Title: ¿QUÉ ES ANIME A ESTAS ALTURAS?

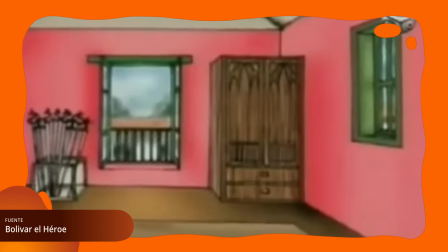699s
Está por ejemplo nuestra larga y extensa historia de países latinoamericanos Queriendo capitalizar en el concepto de el primer
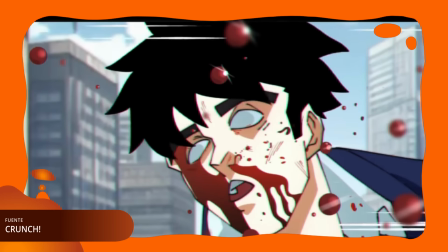707s
anime de Latinoamérica Y la mayoría de estos cuentan con cero filtros japoneses O siquiera un pipeline que se le asemeje Corte, en lo que editaba el video encontré algo bueno Me enteré de que le están haciendo una animación a
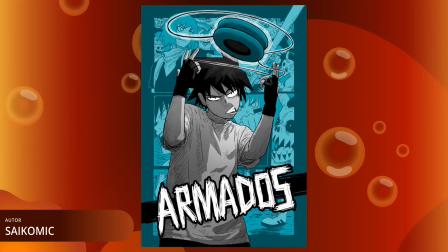721s
Armados La obra del mangaka chileno que se ganó el primer lugar en los premios Tezuka ¿Y saben qué?
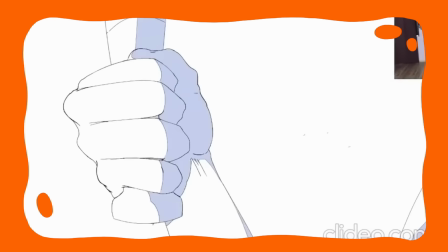727s
Se ve genuinamente como un anime Precisamente porque utiliza un método claramente derivado del Genga Eso es genial Y creo que demuestra mi punto Pero les digo algo El que el concepto de anime sea tan difuso no es algo a lo que yo consideraría una desventaja. Creo que el globalizar ha servido mucho para mezclar técnicas y crear métodos nuevos y efectivos para contar historias,
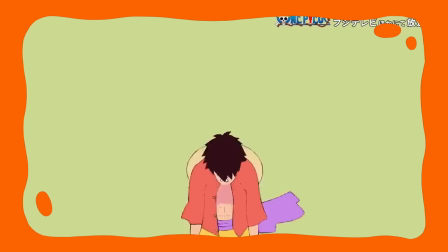751s
tanto para Japón como para el resto del mundo. Tomemos por ejemplo uno de los animes más exitosos de la generación, One Piece.
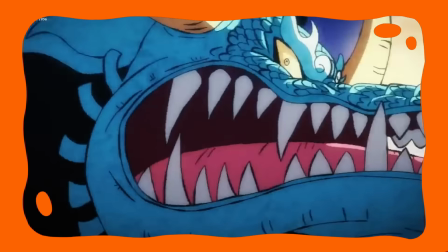758s
Hoy en día un enorme personal de diversas partes del mundo está tomando parte del anime de One Piece. ¡Caray! Hasta el creador de OK KO está trabajando en One Piece.
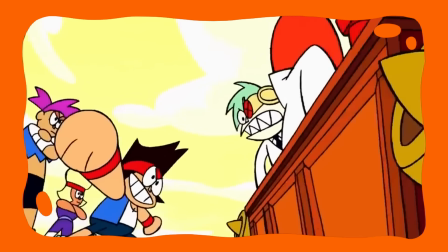769s
Sí, la serie de Cartoon Network.
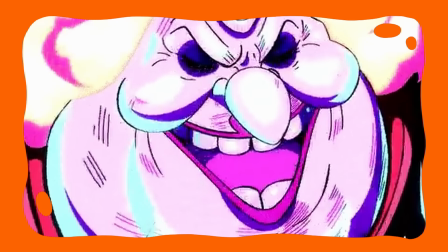770s
Y aunque el pipeline sea similar para todos, se puede notar en la animación de varios shots las diversas escuelas de las que surge cada animador.
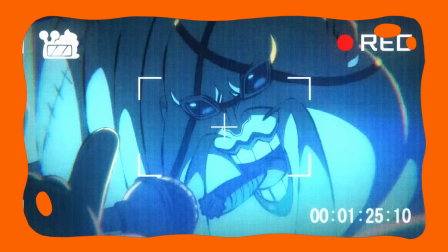778s
Muchos quedamos impactados con lo colosalmente fluido que se mueve, y es que claro,
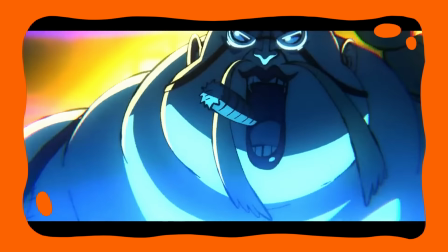784s
son estilos de animación que se salen fuertemente de lo que habitualmente se ve en el anime.
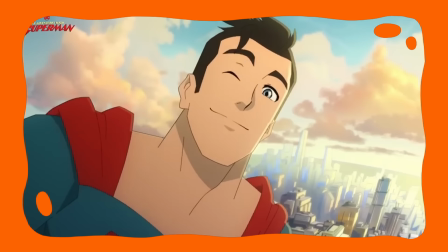788s
Por otro lado, considero que la forma en la que se implementa el anime en la cultura occidental hoy en día Es mucho más efectiva y sincera a
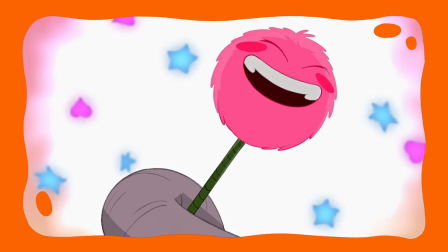796s
como previamente se hacía Creo que esto pasaba porque no había un entendimiento concreto de por qué el anime era tan atractivo Y era el resultado de
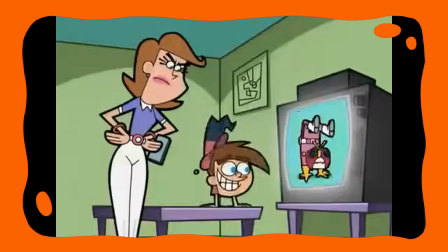805s
las mentes adultas de la época tratando de ridiculizar un mundo que no entendían Hoy todo lo que abarca entretenimiento está en manos que
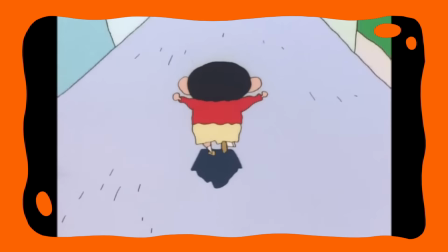812s
entienden mucho más estas cosas con claridad porque pues crecieron con ello y pues saben cómo sacar provecho de sus fortalezas.
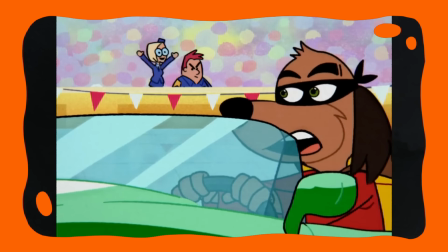820s
Obviamente las parodias de anime siguen existiendo, pero pienso que vienen más de un lugar de cariño que de burla o humillación.
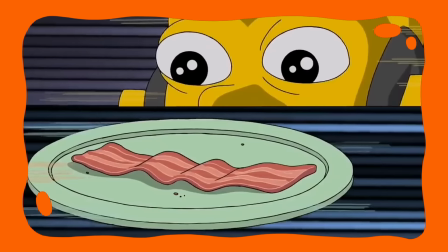827s
Bueno, en la mayoría de casos. Aún hay un par de cosillas aquí y allá que todavía me da un poquito de bochorno. A la larga no nos debemos abrumar, gocemos el anime. No necesitamos formar elitismos ridículos por lo que es puramente japonés. Después de todo el término anime como lo conocemos ni siquiera significa aquí lo que significa en Japón Anime es abreviación de Animation Por lo que en Japón una caricatura occidental cuenta para ellos como anime A occidente fue a
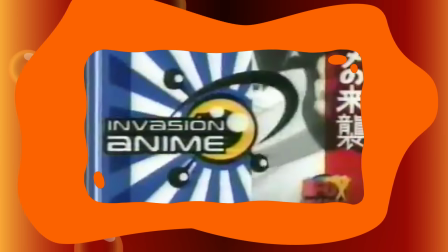859s
quien se le ocurrió capitalizar de la palabra anime como animación hecha en Japón Pero
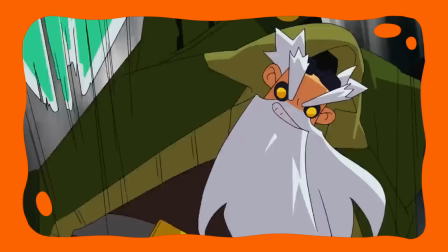865s
a decir verdad esa franja está poco a poco desapareciendo Y quizá eso no sea algo malo Así es gente, ¿saben lo que esto significa? ¡Princess Kenny es anime!